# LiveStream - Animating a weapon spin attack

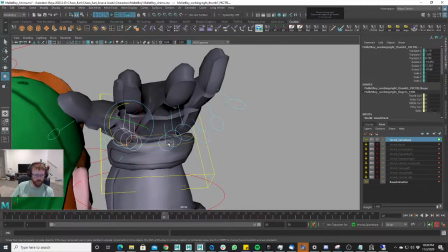(72:25)
Right, and that's going to give us this look, right? And so then we're going to deselect all the middle finger controls, and we're going to grab all these, and we're going to pull them over.
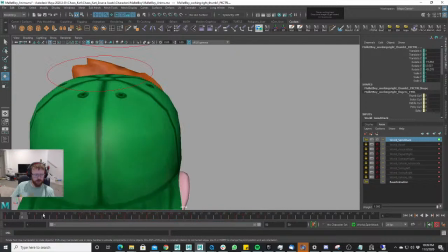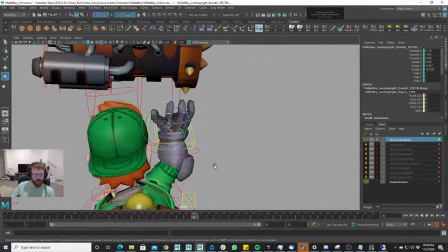(72:39)
Yeah, look at that. This is awesome.
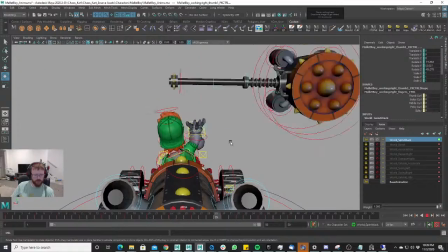(72:46)
It's kind of fast. I think it makes it look more awesome.
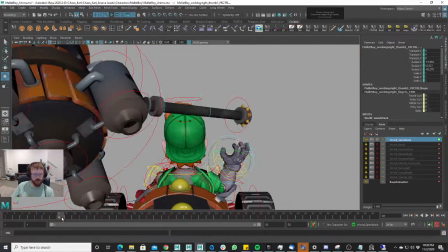(72:52)
And when slowed down, it just looks really cool.
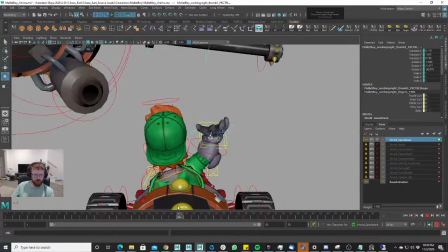(72:59)
Oh.
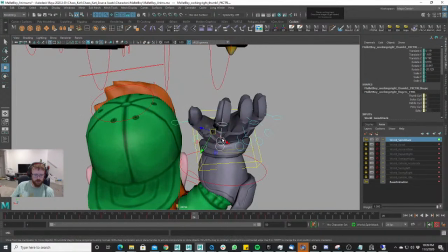(73:02)
Let's just go like that.
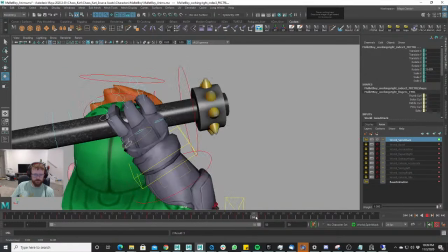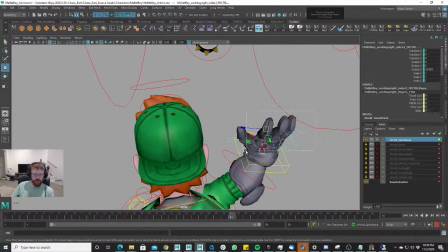(73:15)
Something else we can do with the hand here is the fingers, the finger controls, is we can
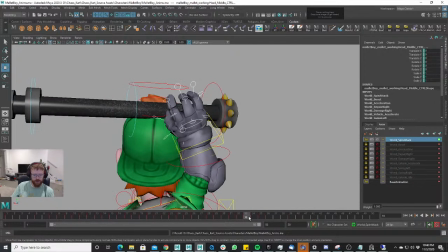(73:25)
have the hand stay open longer, right?
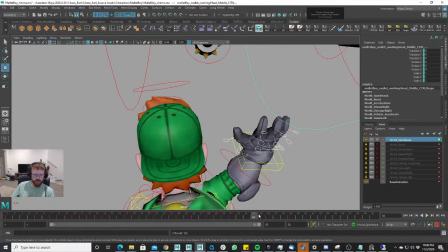(73:30)
So it stays in this pose until right when he's going to grab it, right? That way it just doesn't kind of float into grabbing it. He waits until the last second and then he grabs it, right?
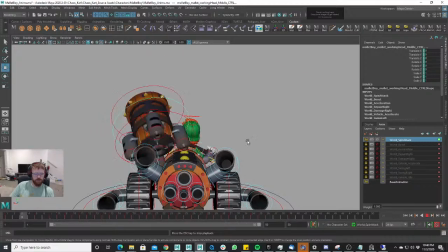(73:44)
And it'll open up the hand more and then look like he's actually reaching up and snapping, grabbing it, right?
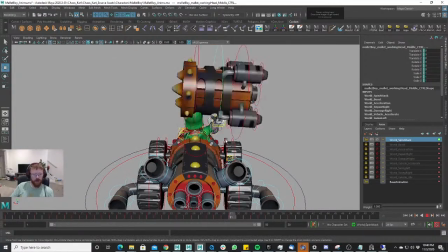(73:52)
And again, just like all the animations I've done, I kind of live streamed. I might go back into this and I might tweak a couple things, obviously, right?
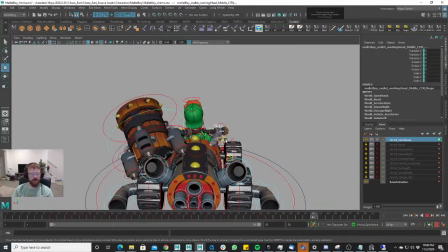(74:01)
Especially if it goes in game and we see it in game, and we decide, you know what, let's make it so the mallet is pointing towards the camera just a little bit more,
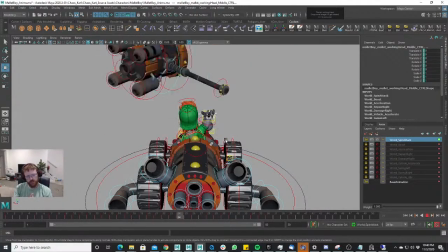(74:13)
so we can see a little bit more of that circular helicopter action, and see what we can do there for that.
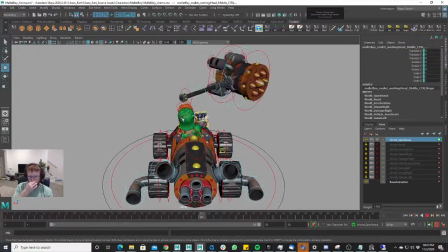(74:21)
And just might view it a couple more times to see what else I can do as far as the smear frames goes.
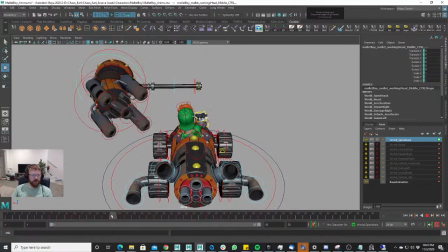(74:30)
Maybe we'll go ahead and build that out right now, because they're kind of stiff, right?
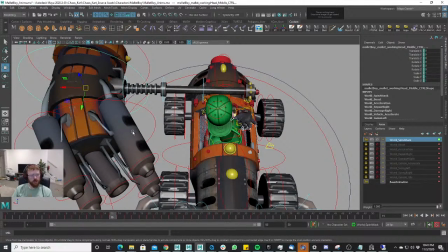(74:34)
And there's a part of me that wishes there was a middle control here, but it's not necessary. I mean, I think we can get away with what we have, right?
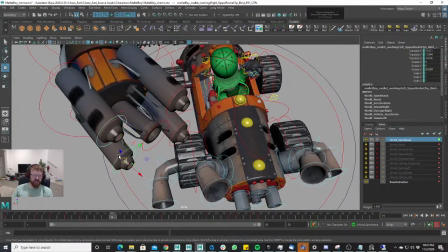(74:50)
Maybe. Ooh, sorry about that, guys. Maybe we can
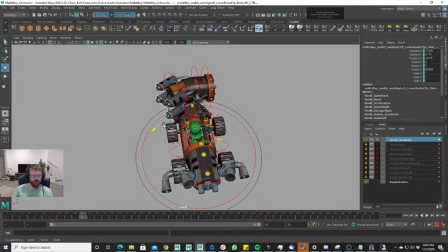(75:00)
pull those in, maybe so they're not so epically smearing, right? Pull them in like that, and then they're going to return sooner.
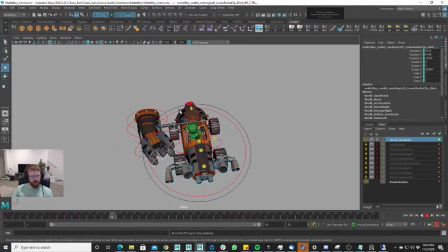I like that more, actually, yeah.
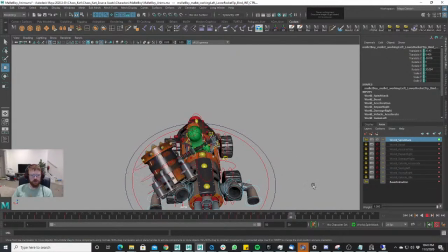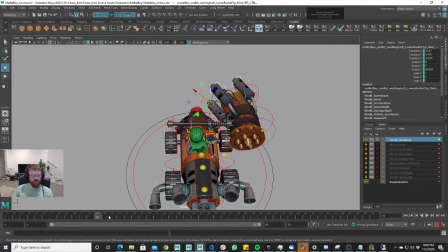(75:26)
Okay, from this angle I'm seeing, might get a smoother look if we actually take this, because you'll see here that it's kind of, you'll see the leading edge right, the edge right here, right?
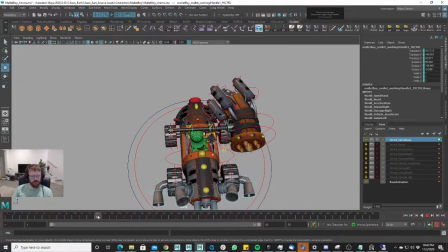(75:45)
It's not, it kind of just, it cuts short right here, and so we can kind of pull this out a little bit. So it looks, it makes a better circular motion. Maybe pull this out like this.
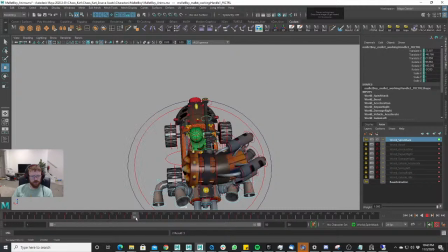Pull that one out too, forward.
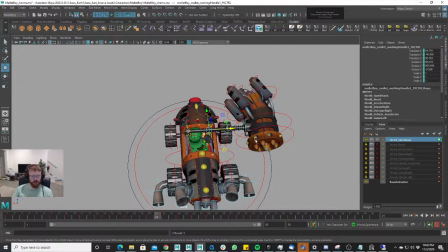(76:12)
So this part's really nice. Like it's really flowing together. Like this here, this arc here is really flowing nicely together.
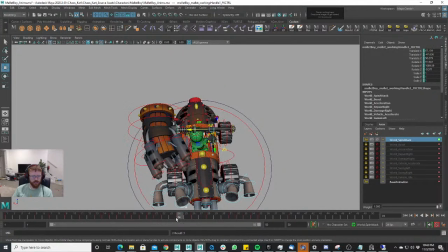(76:22)
Maya froze, and I had one of those mini panic attacks. Luckily, I saved it not too long before that.